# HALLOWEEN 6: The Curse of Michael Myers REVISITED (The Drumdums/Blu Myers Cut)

And that's what I did, really. I created my own cut because there are things about the producer's cut that I do really like, especially in those first 2/3.
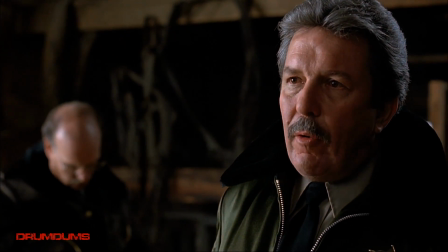8:24 There's a lot of great character moments that are left out of the theatrical cut, specifically concerning Donald Pleasance as Dr. Loomis. There were some nice character moments in there, so I wanted to leave those in there.
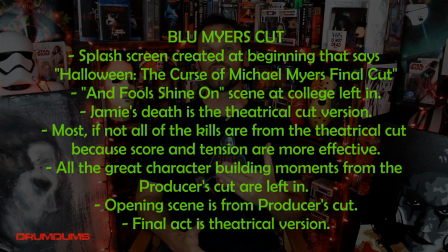8:37 And so just kind of going down the list of what my changes were, we'll start out with that opening scene.
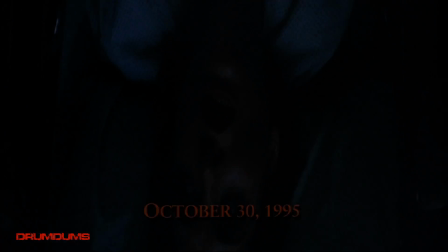8:45 The opening scene where we see Jamie going to have her baby.
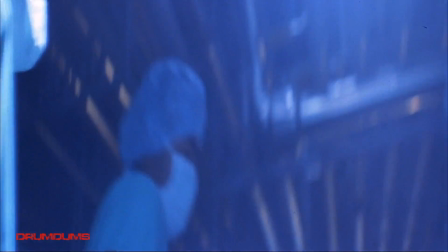8:50 I preferred the producer's cut. As far as like the mood, as far as like even the music,
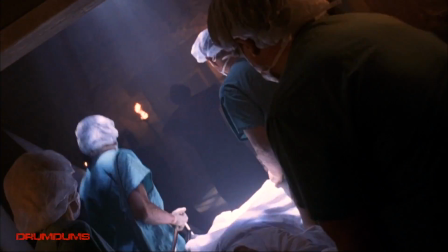8:56 this is one of the few instances where I kind of preferred the music to this cut than the theatrical cut. I just feel like this scene, it doesn't feel as rushed as the theatrical cut.
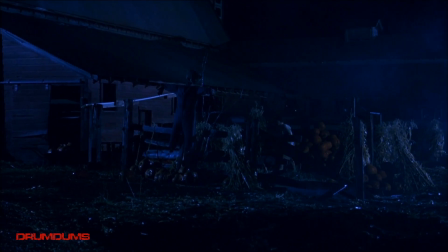9:07 Now, once we get to Jamie's death in the barn, then I switch it over to the theatrical cut.
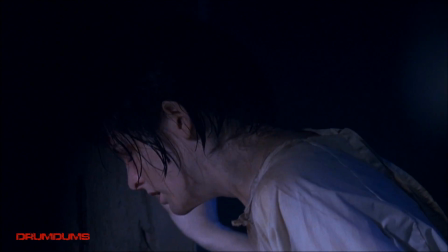9:16 Because my ending is the theatrical cut. So Jamie is killed in that scene.
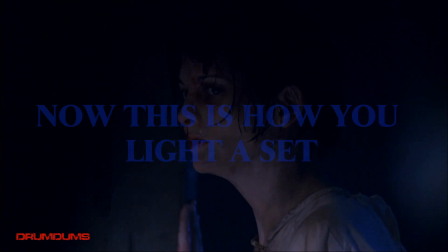9:22 Whereas in the producer's cut, she's stabbed with a knife and then she's left to be alive. I wanted Jamie's story to just be over. Ultimately, I would have wanted Danielle Harris to come back, reprise her role, possibly make it through the end of this movie, or just have a more integral role with this movie. But we didn't really get that. There was no fixing this problem, so I figured let's just go ahead and have her die as she did in the theatrical cut.
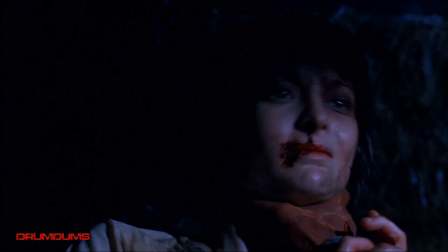9:51 Plus, the way she died in this cut, even though some might not prefer it, To me, it fit the tone of this movie.
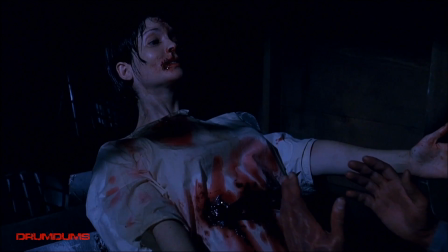9:59 Michael in this movie is more brutal than he has ever been, before or since. This is probably my favorite version of the character. Maybe second only to the first movie. I think George P. Wilbur brought everything to this character that needed to be.
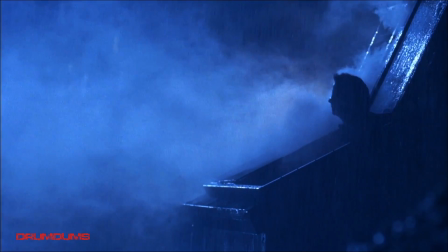10:18 I thought this was the scariest version of Michael. I thought this version visually was like the most interesting. And I think Michael Myers, the character, saves Halloween 6, makes Halloween 6 great. You know, if you had Michael Myers from H2O in Halloween 6, then it would have been a complete failure, because Chris Duran is my least favorite Michael Myers.
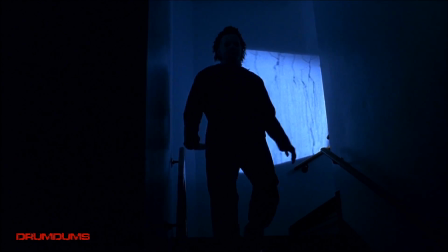10:42 But this Myers, created by George P. Wilbur, I think is excellent.
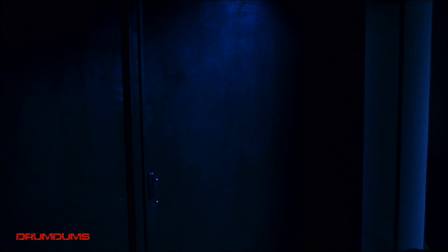10:46 He might be a little big, a little bulky, but you know what? If that Myers is coming at me, I'm getting the hell out of there. As a matter of fact, most, if not all, of the kills in my cut are from the theatrical cut. Just because, A, it's in keeping with the tone of the movie, and B,
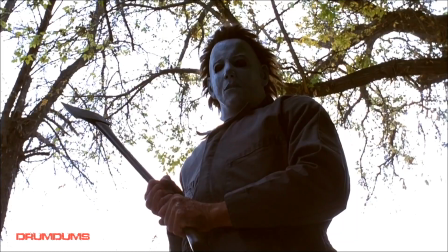11:05 again, I like my Myers brutal as hell, and that's what you get in the theatrical cut. Which is a nice segue into the music. Another reason why I chose these killings is because the music... Let's talk about the music for a sec. Alan Howarth delivered something different to this movie that worked. And I think every Halloween movie, if it can stand on its own, that's a good thing. And this one had sort of an electric guitar, sort of a rock vibe to it.
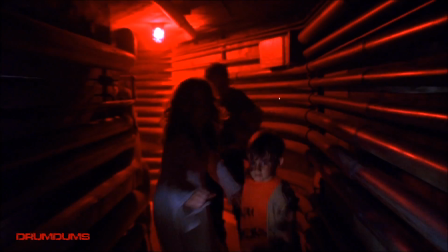But it didn't go too crazy with the rock, you know, it suited the scene. I think a score should always suit the scene first and foremost, and then everything after, you know, all the gravy is fine, but it cannot veer away from the scene or what's going on in the scene. And I think that's what happened with this score.
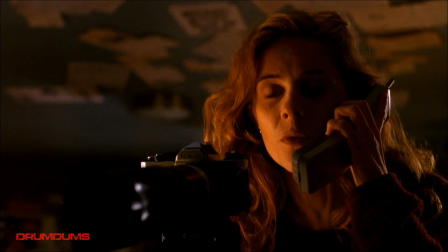12:03 I thought...
There's someone in the room. He's right behind you.